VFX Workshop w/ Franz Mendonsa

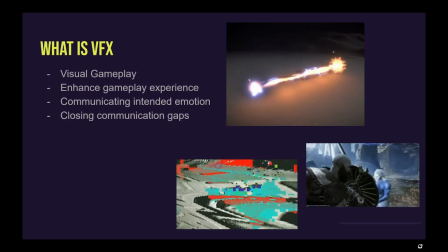(8:14)
Is, we don't have budgets like film has, and like you got to have this thing running in real time. So there are a lot of hacks and tricks we do to make that happen.
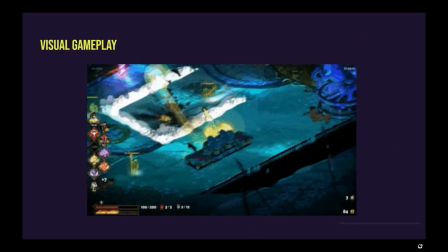(8:25)
So yeah, visual gameplay. Like this is the game Hades, which I like a lot.
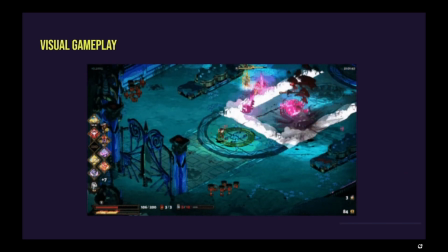(8:29)
And there's a lot of freaking information in this game happening right now, like with VFX.
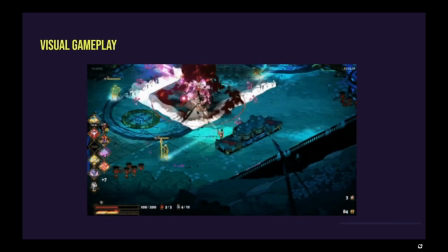(8:37)
We would sometimes call this VFX vomit because you see so much happening.
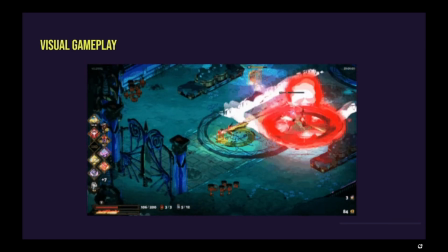(8:42)
But like Hades dashing around, you see like those spills on him,
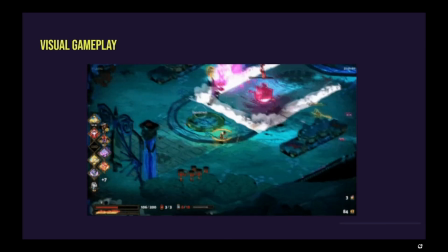(8:47)
like that thing's gonna explode, you see the ring around it, showing intent.
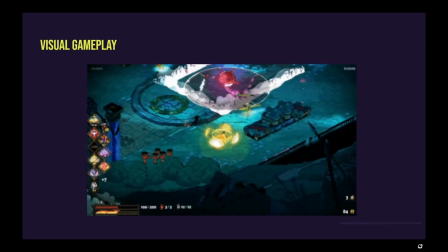(8:53)
That falls into the VFX department as well.
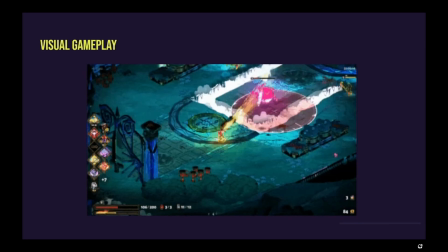(8:56)
And so it's all like that subconscious communication that's happening with the player is usually the space we live in.
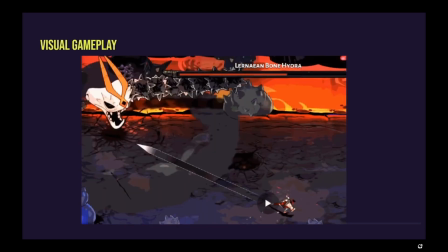(9:04)
So this is also an example of you see,
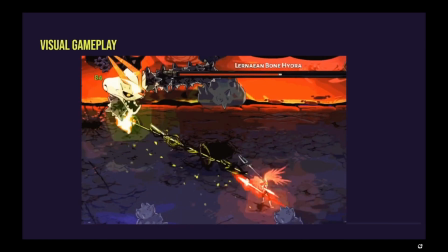(9:10)
the foreshadow on the ground, and you can see the different intensity levels just based on what that.
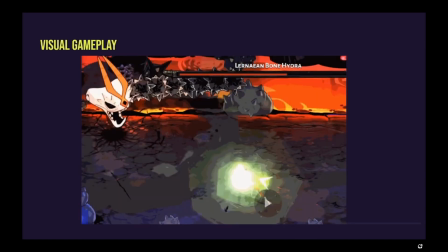(9:17)
Go ahead.
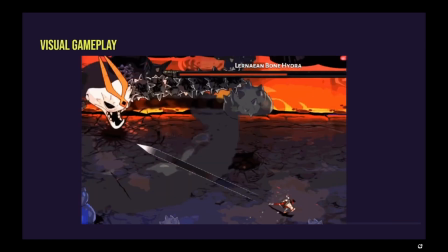(9:22)
And then I had like do like people have something that we can communicate
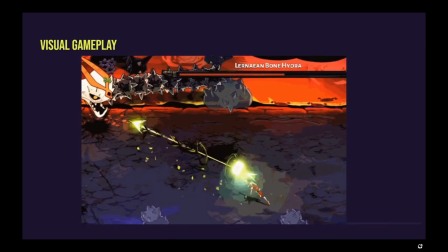(9:28)
someone else and like have it actually that like use it, but we don't come to kind of focus on Yeah.
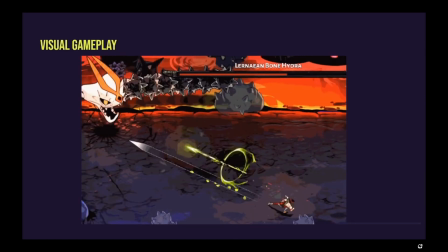(9:37)
Yeah. It happens all the time. Like, you'll try it out and they'll be like, well, I want you to feel so and so.
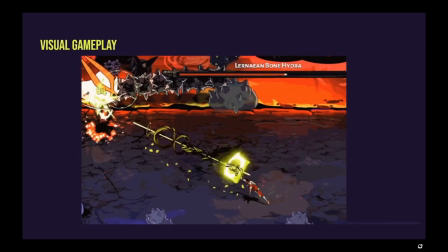(9:45)
And then you play test it and you realize like nobody feels that way about it, or people want to feel a whole different thing. And a lot of VFX is a lot of iteration. So you'll start off with, your best hunch.
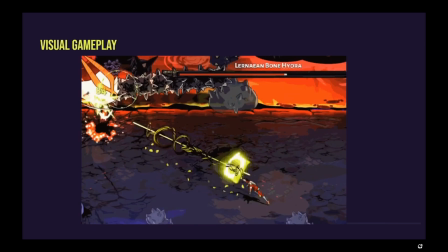(10:02)
And like that's a lot of game development as well. Um, cool.
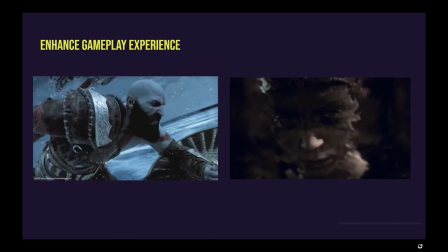(10:09)
So yeah, like here is like enhance the gameplay experience. So God of War and then Hellblade on the side.
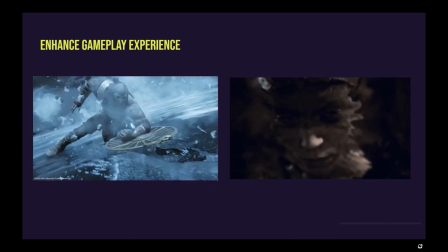(10:17)
But the thing that over here, like say would fall on the VFX department is like you see his axe, like it lights up,
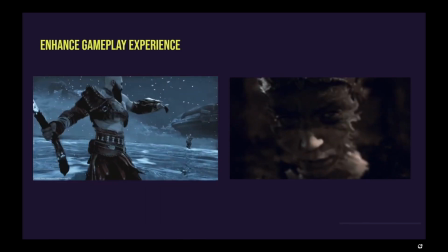(10:24)
it frosts up, and it's powerful now.
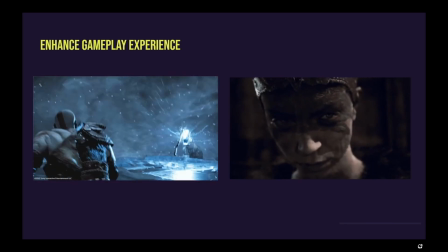(10:28)
And then it goes and it hits the target, and you see the bolt of lightning happening. You're like, all right, something there happened.
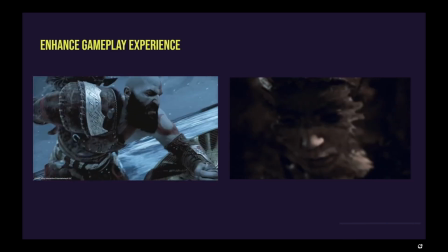(10:35)
Like if you were to remove the VFX in that scene, you wouldn't be sure from a gameplay perspective as to how much did I communicate to the player.
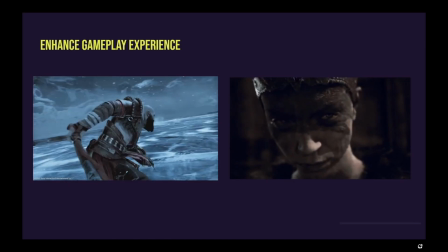(10:44)
Like you saw all the other actions happening, him throwing it. So that's usually a spot where VFX is falling.
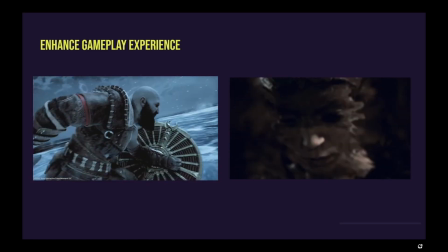(10:51)
Similarly, like the game Hellblade on the side there, that's a screen effect that's being done there.
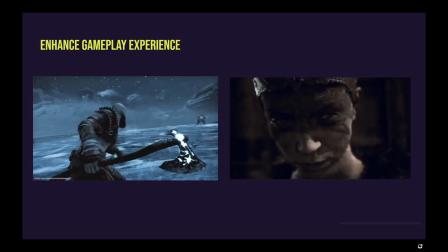(11:00)
Without going too deep into the game, that's an effect where like she thinks she's insane most of the game,
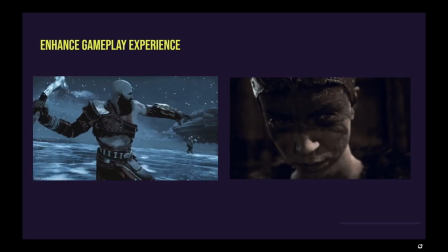(11:05)
and then suddenly she's like getting in line with her consciousness.
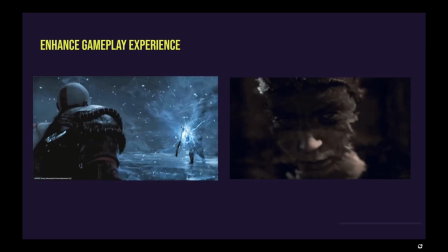(11:09)
And so she's doing it all in her facial animations and expressions that the animation team does.
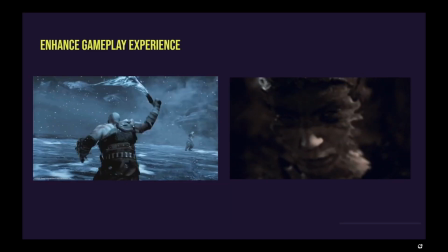(11:15)
But that subtle distortion to a smooth screen like really helps sell the idea as well.
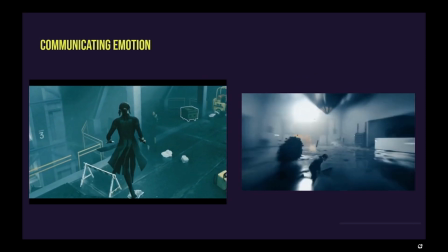(11:24)
There's a game I really like, Control, where
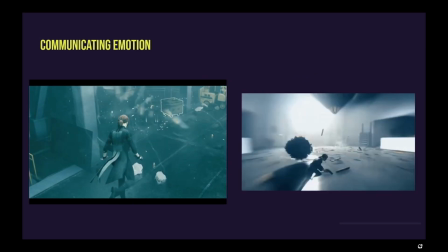(11:31)
just communicating emotion on the left side, things are moving slow, the lights are not flickering, she's gliding, she's powerful.
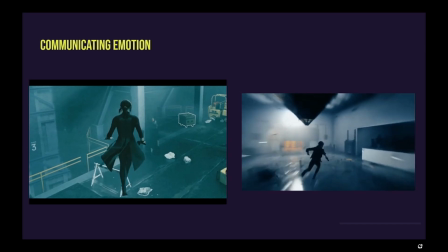(11:38)
On the right side, like the lights are flickering, she's like jumping around, like she's at a disadvantage in that scene.
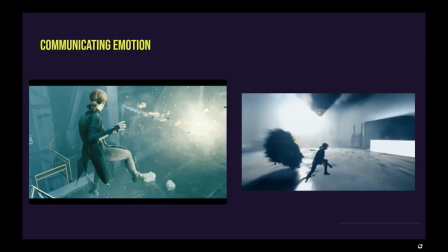(11:46)
All based on just the visuals.
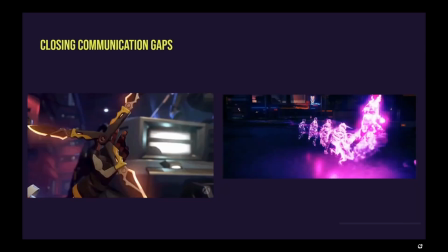(11:50)
So yeah, that's the and the last one is like closing the gaps,
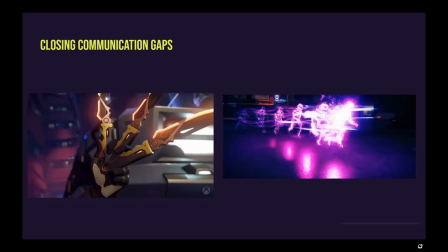(11:56)
like over here, do a lot of speed lines, wish lines.
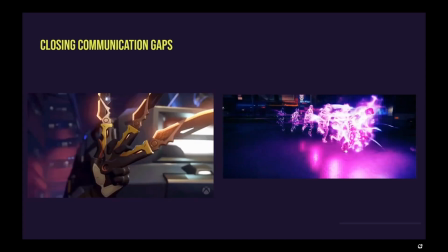(12:02)
The thing on the right hand side is from this game Infamous, where the guy's dashing, but now with that whole VFX,
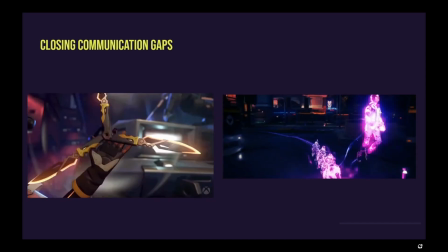(12:10)
like you can see the distance he dashed, how powerful he is, where in the dash he is.
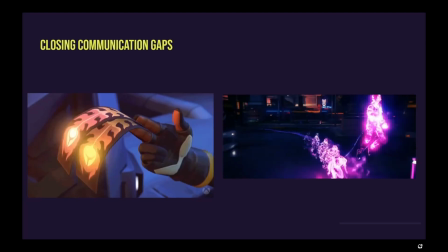(12:17)
So yeah, just a cool additional enhancement.